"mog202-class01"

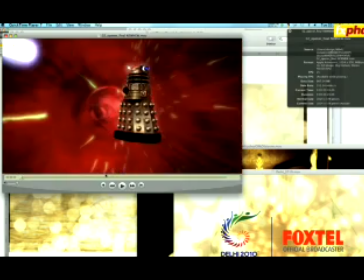It kicked off in 1963, and then it was revived again after a 10-year break or so in 2005,
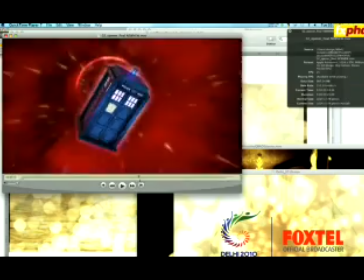and the various characters and monsters updated, and it's really been doing very, very well ever since then.
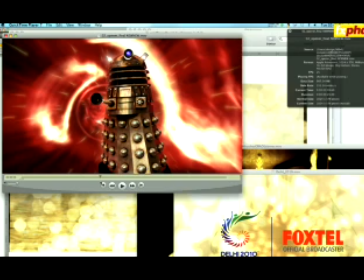It's a great series. Let's have a look at some of the different elements of Doctor Who. I'm very happy to be working with Mikey Chong, who's a very good friend of mine and a very talented motion designer, and he's going to share at least one class with me while we look at the different elements that we
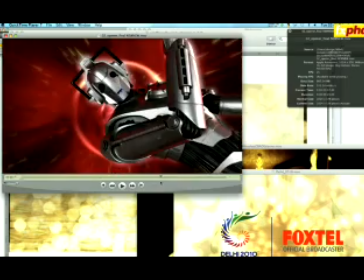needed to generate and create and then composite to actually produce this broadcast package. Mikey did all the Maya 3D modelling and animation,
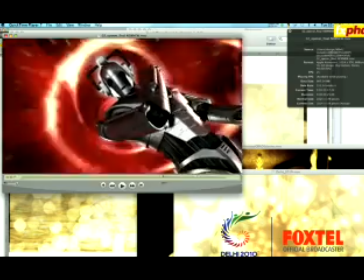and then passed it over to Brett Morris, who did all the compositing with me.
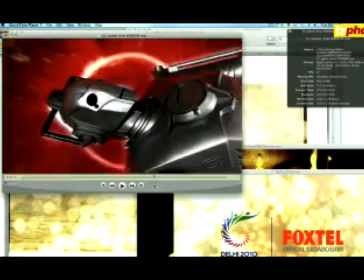Great team of people to work with, and you can see, even just really a close-up here, you can see we really cared about this.
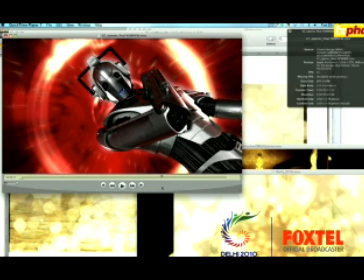There's a lot of detail in there, and they're very, very faithful to the show's characters.
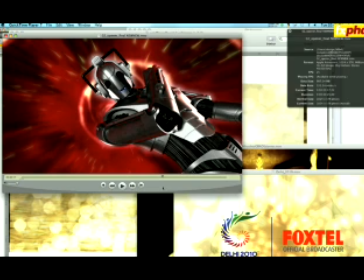Part of the brief from me to the guys was to make sure that they had the same resonance and quality as the source itself. This is an opener. We'll talk more about it further down the track.
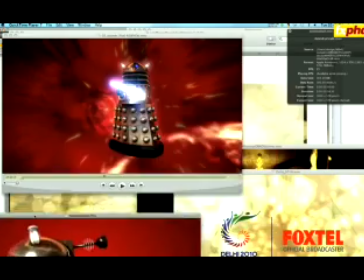The other kind of elements that we'll be looking at as well, let's save that one just for the moment, and let's pull this one up instead.
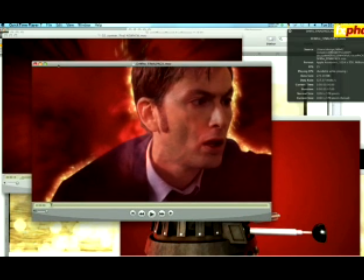This is a pack shot. Now, it's kind of weird in the broadcast world, in the broadcast language, because everybody has different words for different things, and there are definitely terms throughout the world which change in the Netherlands, in the States, in Asia. So I don't want to get too bogged down in what it's called, but you'll get the idea of what it actually does.
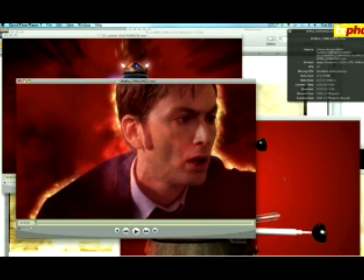It's a very, very important part of the overall broadcast package. It's something that generally only play them for 7 seconds, and this one I think indeed does actually last for 7 seconds. There you go. And look, I'll play it and you see what it does. It's designed to fade in from another piece of
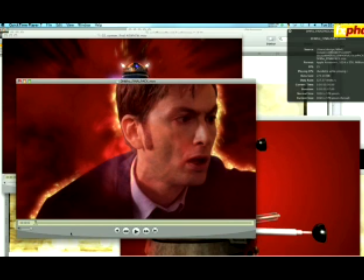live action content and then cut to something completely different at the end. Obviously all these have voiceovers as well, but I've taken them off for the benefit of this.
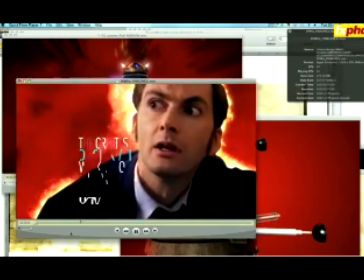So let's just play it and you'll see what it is. Here we go. You see David Tennant playing the Doctor Who at that moment in time.
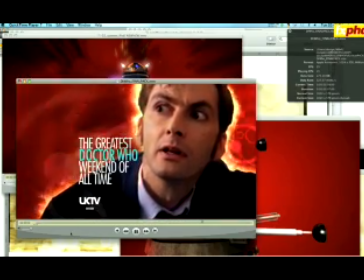You've got a nice background and bit going on, and it just
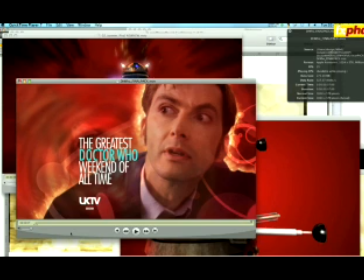really, it's there to show you a key character or image from the show that the program is advertising, and also to really give you a good idea of what's going on.
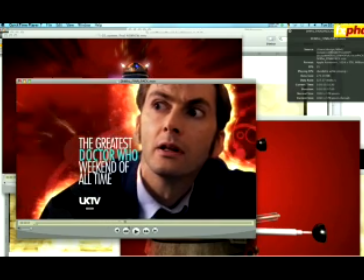In this instance, you'll see that we've created an animation where the greatest Doctor Who weekend of all time, which is what the broadcast marathon was called, comes up. The other very important component of any pack shot is the logo, and the logo needs to be clean and clear so you know where it is.
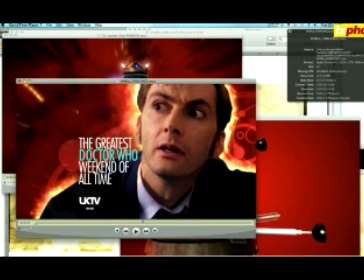Now, what's missing from this, because we gave them clean pack shots, and the BBC then subsequently put the final pieces of copy along the top, we gave them a sort of style guide layout so they could see where we suggested they'd put them. This would say coming June the 7th or Saturday, June the 5th or whatever.
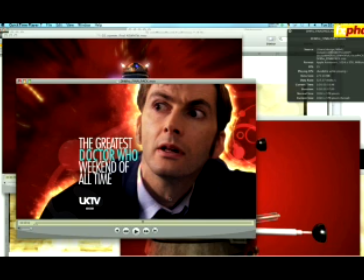You generally, each pack shot will tell you what it is it's advertising. It'll show you one of the key characters or a number of key characters from the show. It'll give you the channel branding, the channel logo, and lastly and most importantly, it'll tell you when
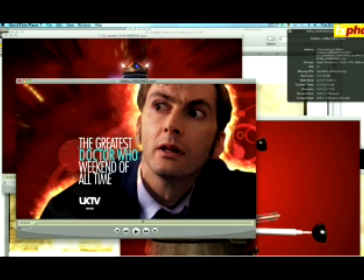and what day and what time this particular package is being shown.
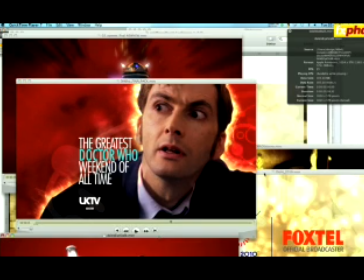So look, let's pull another one up since we're here as well. I think there's a couple more that we can have a look at.
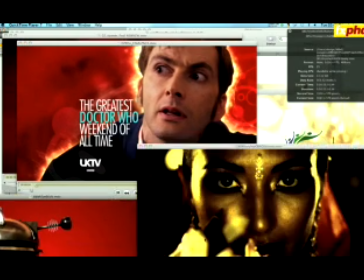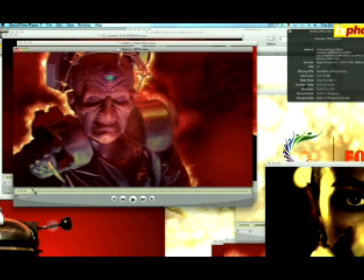I knew they were somewhere hidden away. Here's another version. We did, because this package was very big, it was broadcast over 3 days, pretty much back-to-back continuous Doctor Who for a bank holiday long weekend.
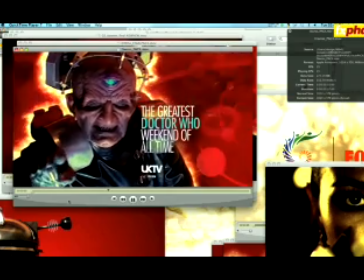So we did quite a few of them. Here's another one of the bad guys. And again, you'll see that we've used this background.
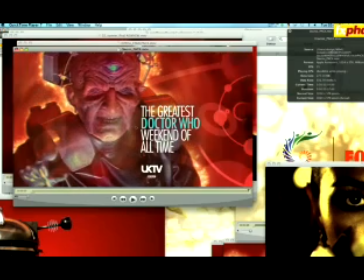We've generated these particles. We've rotoscoped live action out.
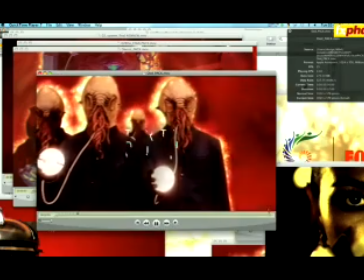Look, here's one more, just so you get the idea.
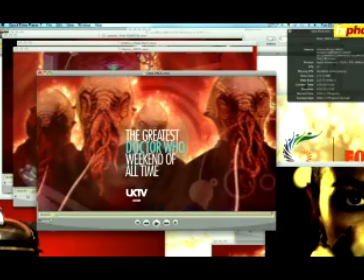And finally, coming back to the actual brand identity, the brand logo.
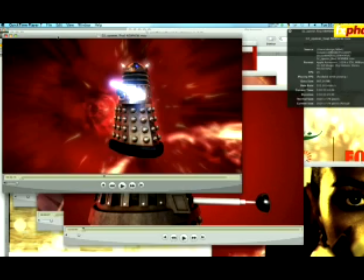When we looked at the opener, the most important thing of everything really is always to respect the brand.
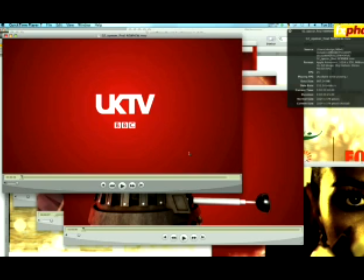I think if there's one thing that graphics and broadcast are about, it's about protecting and enhancing the integrity of the brand.